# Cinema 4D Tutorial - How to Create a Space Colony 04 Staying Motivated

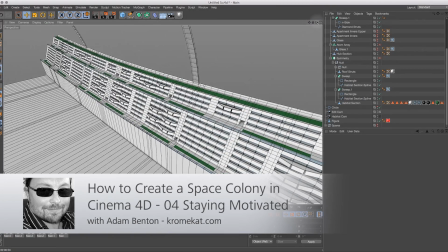Now, the other thing, I was thinking about this earlier on, is
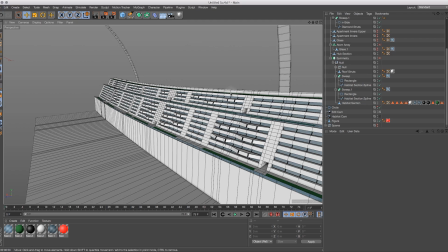that each of these obviously is a section of accommodation, and if you see these all disappearing off into the distance, then
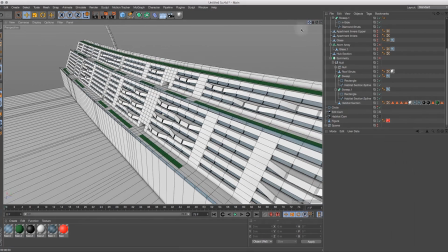there must be some kind of marking or something to tell you which block you're at or which section you're at.
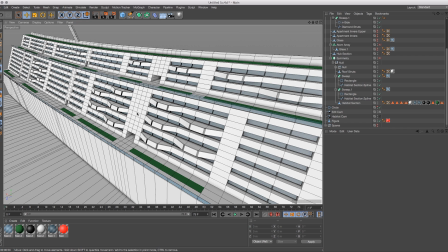So I was thinking about just using this selection of polygons here to add like a color band and probably even put a number in or something. And then each one of the sections that's copied on could have a different color and a different number.
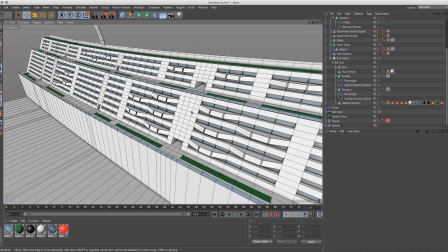And I can obviously do that by creating multiple copies of this in the cloner and changing the color of 2 or 3 of them, and then it'll do it in sequence. So, but in the meantime,
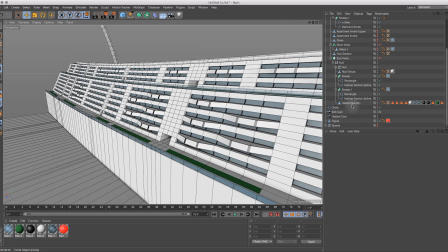I'm just going to do it on this particular one here, I think. Just put one color in.
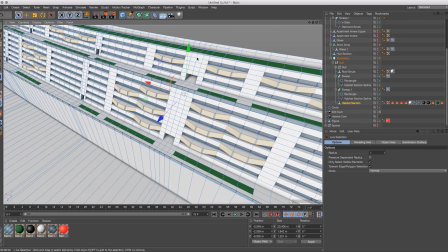I want to select these polys. Do I want to go all the way down there? Yeah, I think I'm going to put it in the central one here where the biggest door is. Seems logical to me.
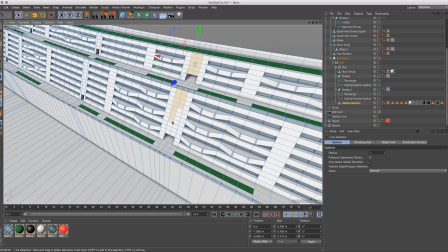Select all these polygons.
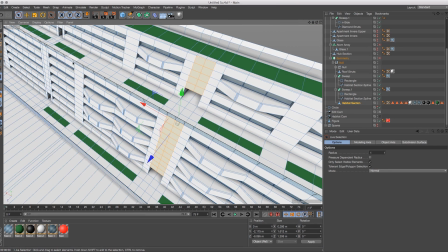And I think even, I'm just thinking if you were coming down the terminal, you've come down on the tram at the top, you've obviously found the right section anyway, but if you come down and you step out, maybe the flooring up there is painted in the same colour as this section.
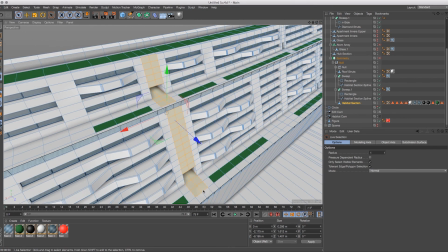So you know exactly where you are. If nothing else, it's a little bit more interesting visual variance.
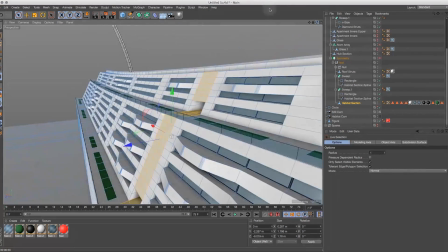So
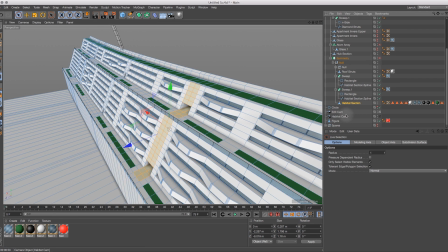right, let's just set a selection on that. Select, set selection. And we'll call that section color.
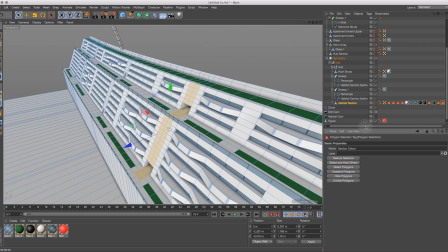Just create new material. I'm going to go with something sort of
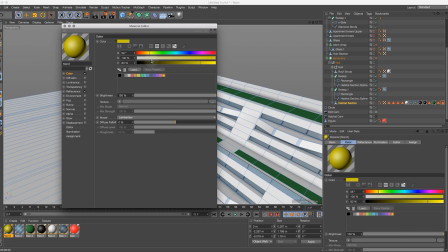orangey yellow. A bit of a nice contrast with the white, I think. Reflectance off for now.
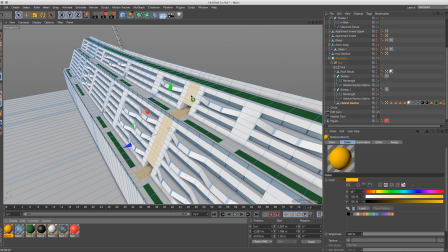And drag that onto, in fact I can drag that straight onto here. That would have created a selection tag for it, but anyway, I'll do it. There you go.
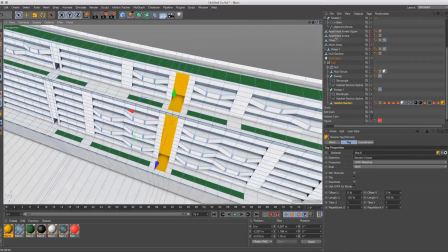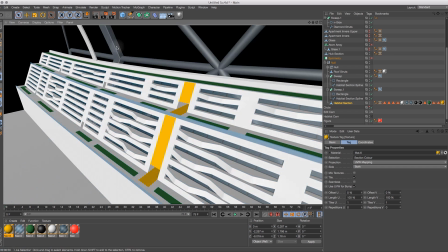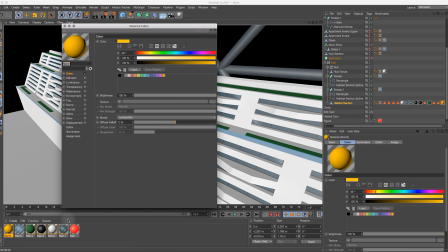Yeah, maybe a little bit bold and bright that colour. I don't want it necessarily be too
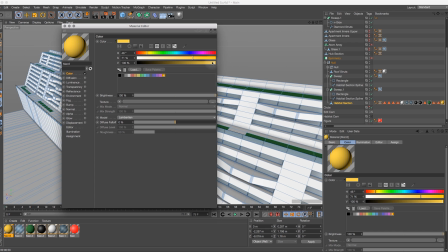in your face. A bit more subtle.
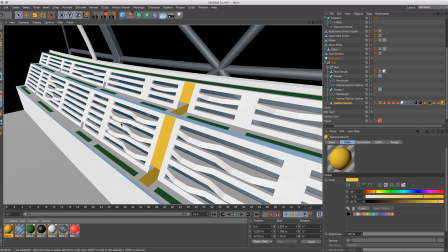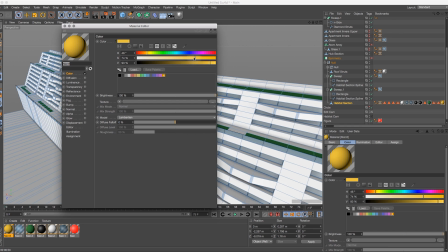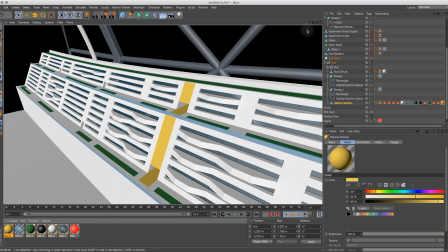Okay, we'll go with that for now.
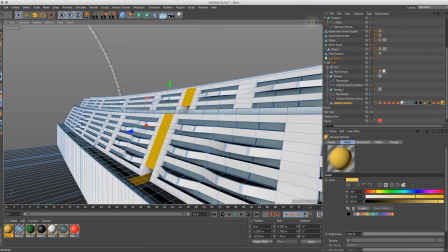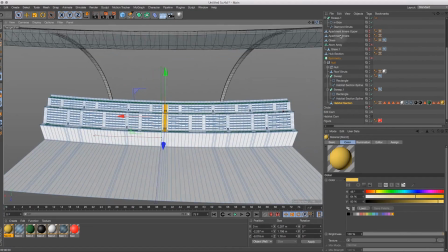I don't know whether it needs it anywhere else. I think maybe I'll just keep it in the central. We'll assume this is a central section or plaza for every
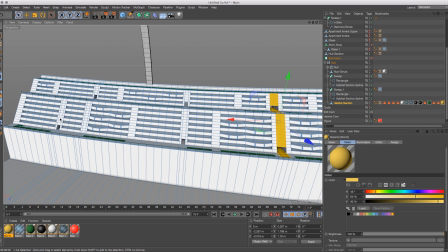section. Well, maybe we could have a bit of it above the doorway.
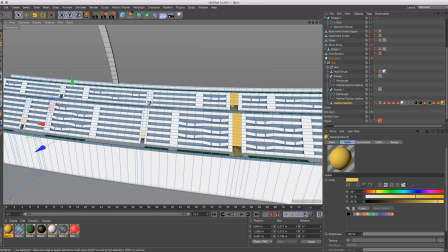These things always look good in sci-fi images, so
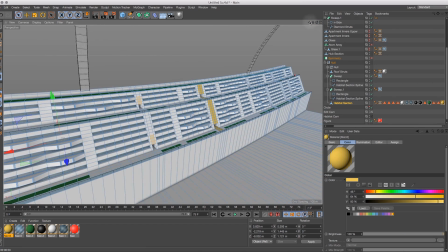yeah, let's do that. Actually, let's make it 3.
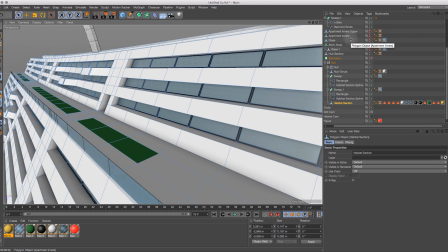And the same here.
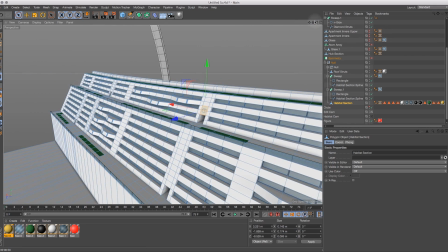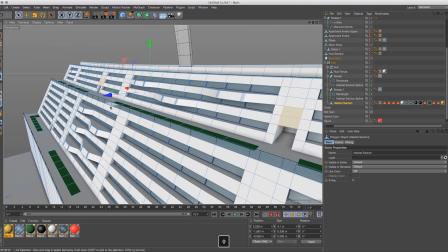Because I'm not entirely sure about that, I'm going to click off and sorry, click off there is what I should have done.
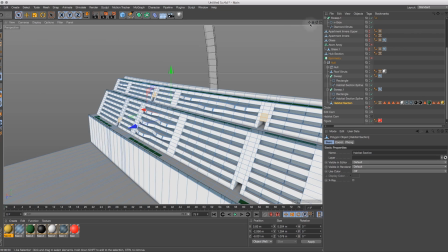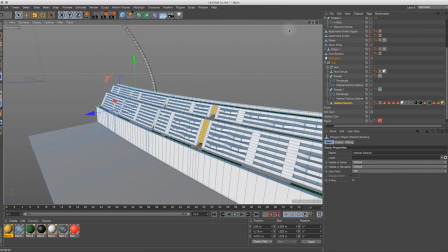Start again.
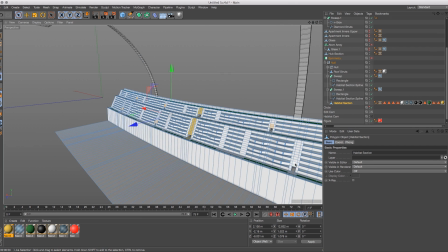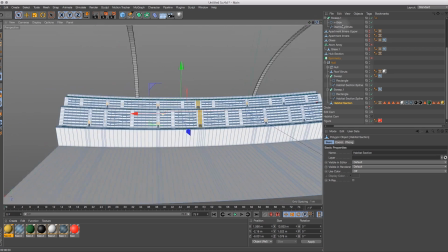And
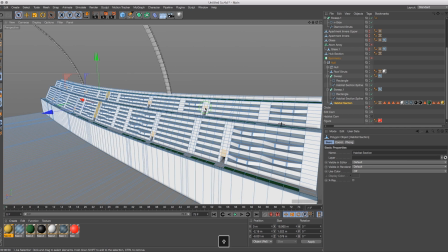Same there.
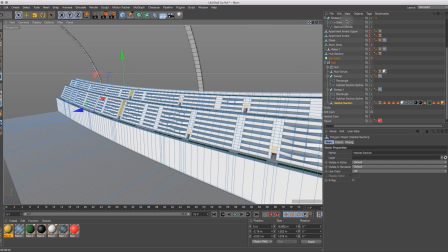Need to be closer to it, unfortunately. I guess there's a logic in it being on each of these doorways.
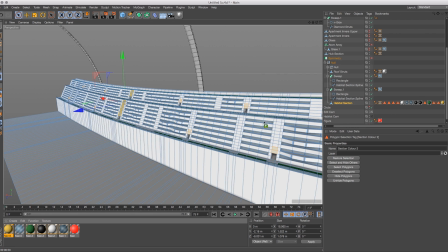And I've decided to just go for 2 blocks of colour.
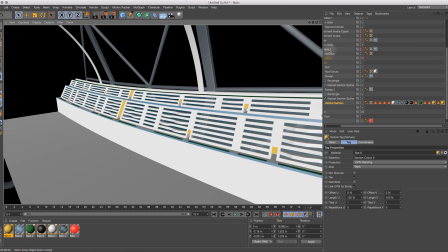I'm going to set another tag because I want to keep that separately in case I change my mind on it.
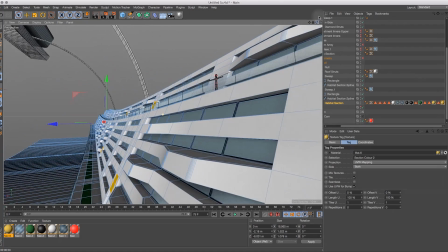Set selection,
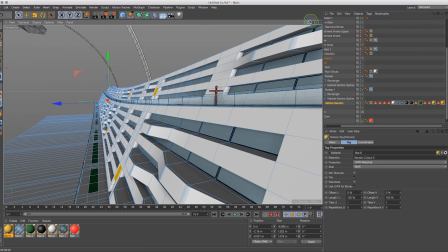section color 2. And I'm going to drag that material up again.
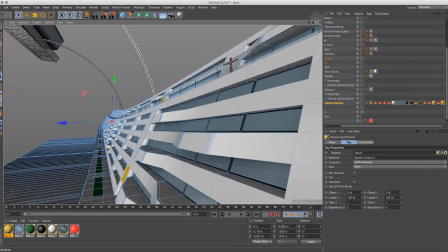Drag it into there.
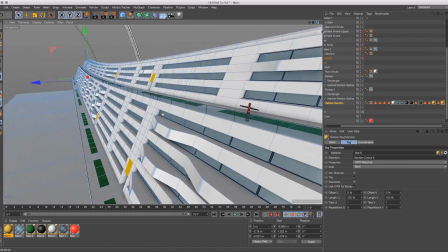There we go.
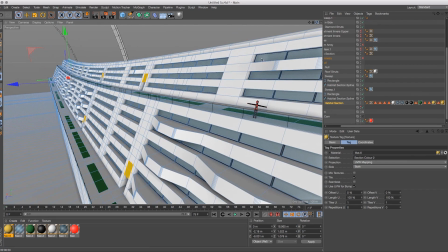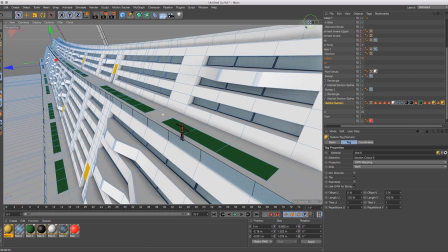Again, just something else to make it a little bit more visually interesting, something else going on.
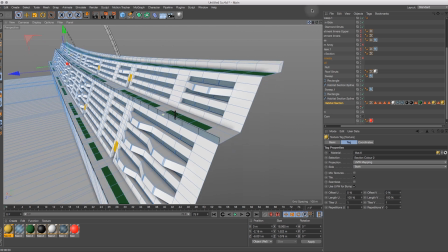Quite like that actually. The combination of the white, orange and black is always a nice
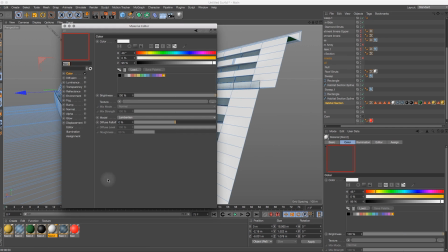mix.
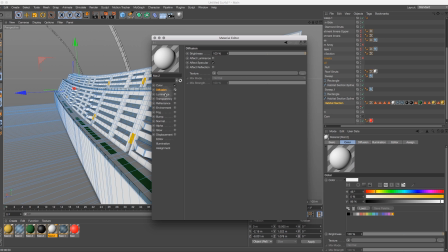Now the other thing I want to do actually while I'm here, I know a lot of people sort of model stuff completely in you know, without adding any materials to it.
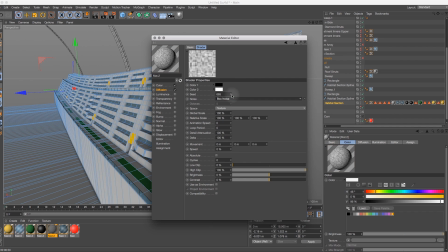Just do the complete grey model and then start worrying about texturing it afterwards as a separate process. I tend to do a certain amount of it as I go along, simply because as I feel like it's starting to take shape. At the moment this is taking shape as modelling in a nice way, but equally
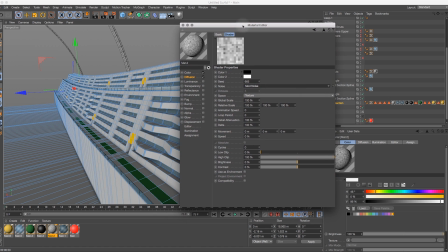if I get some materials on it and start to give it a bit more sense of reality, looking a little bit worn or a little bit like it's made of multiple panels or something,
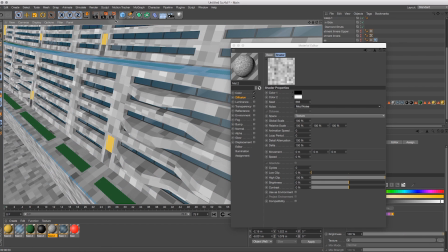that actually starts to, you know, increase my enthusiasm and it keeps me going for the next part of it.
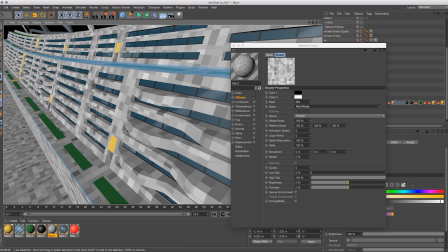And when I know a part of it is starting to look like it's getting there, then that helps with the creation of the rest of it.
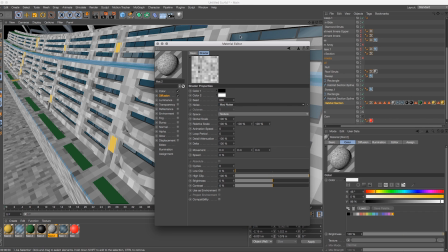So with that in mind, I'm going to create material for this white walls, these white walls here, because I obviously don't want it completely pure white. Again, you could argue because this is in space, in a colony that's kind
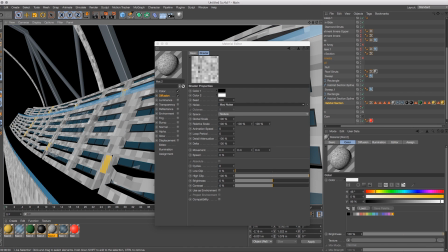of artificial and maintained in that way and not subject to the atmospheres of Earth and the usual wear and tear,
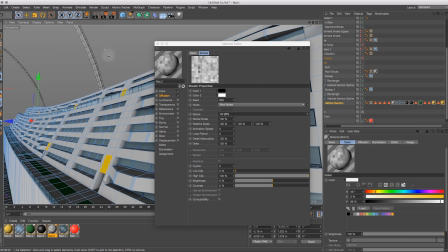that it would probably be pristinely clean. But that's not my kind of science fiction.
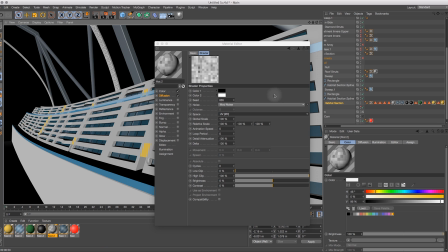I know that you see that a lot in certain things, but I do like the slightly worn aspect of it,
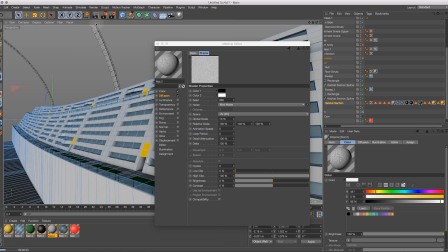although I don't want to take it as far as looking like something from Star Wars and like it's been around for a couple of thousand years. But I think I'm going to add
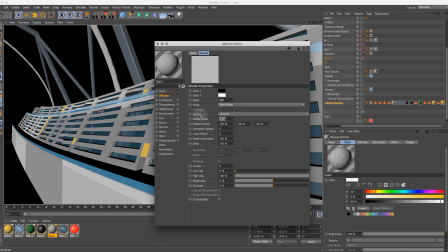some sort of paneling detail to this, and again I'm going to try and keep it just using procedural noise, so that when this is cloned all the way around it doesn't repeat itself exactly.
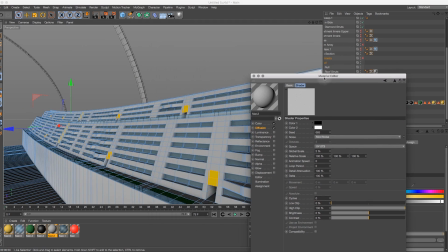It's just going to do it differently each time, so to a certain extent anyway.